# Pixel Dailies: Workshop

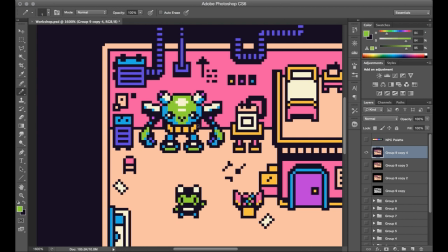And for top down, I like to shade it as if the light source is coming from almost directly above, as that just kind of makes sense and usually helps for the clarity. So in applying the shading to these objects, the highlight color will be on the top face, and then the front face of that object will be just kind of one shade darker than that.
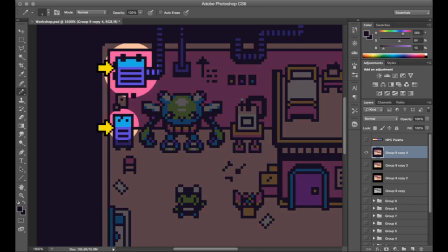In some instances, I also remove the black outline separating the top and the front of the object, just to help soften those edges a little bit. And in a lot of cases, actually, I've also removed the outline from the bottom of the object, which I think helps with the appearance that it's sitting directly on the ground.
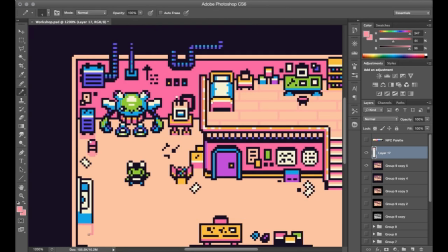The other thing that really sells this effect, though, is just adding a slight shadow underneath everything.
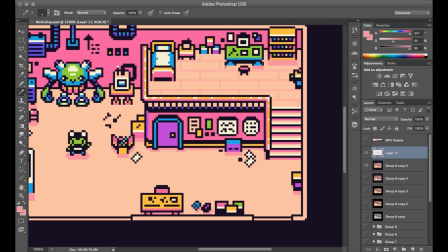And I'm not using, like, long cast shadows either, just something really small, like a couple of pixels or whatever.
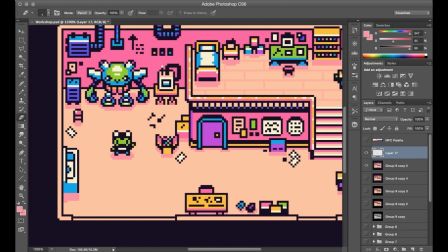Almost as if the sun or the lighting is kind of right above, like at high noon, right? Once you go around and give this treatment to every little object in the piece, it has this additive effect that when you look at the piece as a whole, definitely reinforces the perspective and that lighting in a big way.
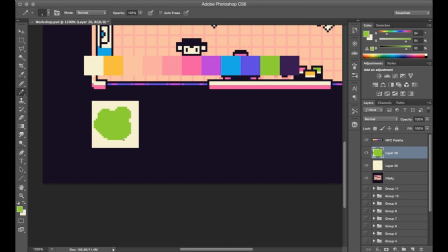The final addition here was to make a small portrait with some dialogue. It just kind of felt like a good way to wrap the scene up. Because I haven't done a portrait within this style or setting before, it did give a lot of freedom to just kind of explore and see what happened.
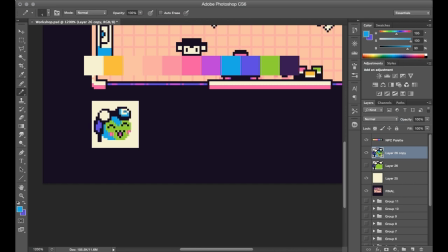The portrait space here is about 24-25 pixels, and I just sort of created a rough character design by extrapolating the idea of the existing sprite, which, you know, doesn't have a lot of detail to go from, but I kind of had a rough idea in my head of what I wanted it to look like, so I just kind of freestyled something.
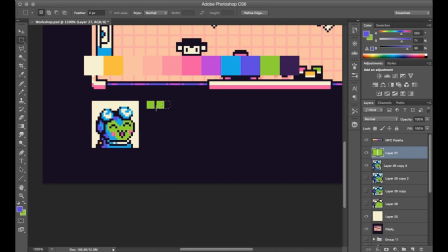All right, so let's go ahead and take a look at the final artwork for Froggle's Workshop. Here we go.
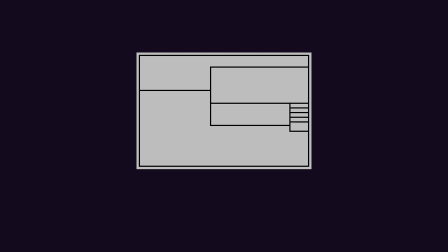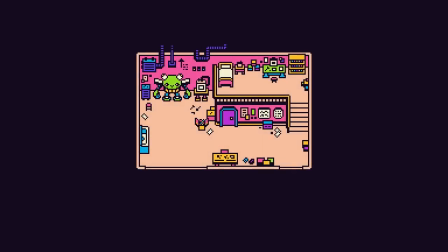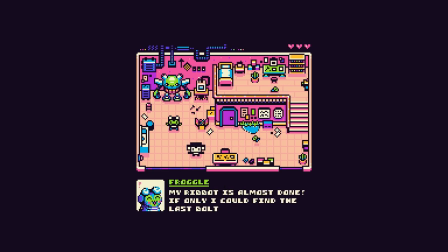All right, some late additions here were obviously the bit of animation just to give some life to the piece.
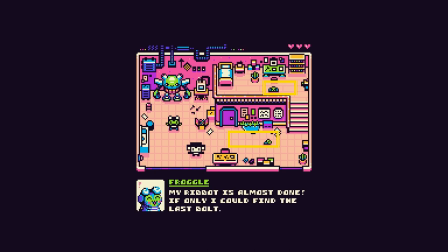And then there's also these miniature frog robots to infuse some more theme into the environment. And let's roll on through to CRT Time to close this out.
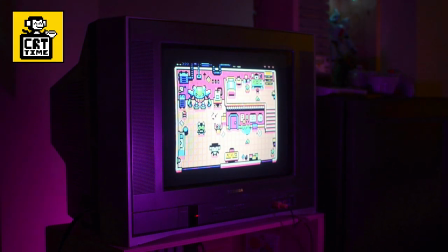Thanks for joining me on this Pixel Dailies prompt, and be sure to check them out on Twitter if you're ever looking for random ideas of what to make. So thank you for watching, and take care and keep it square.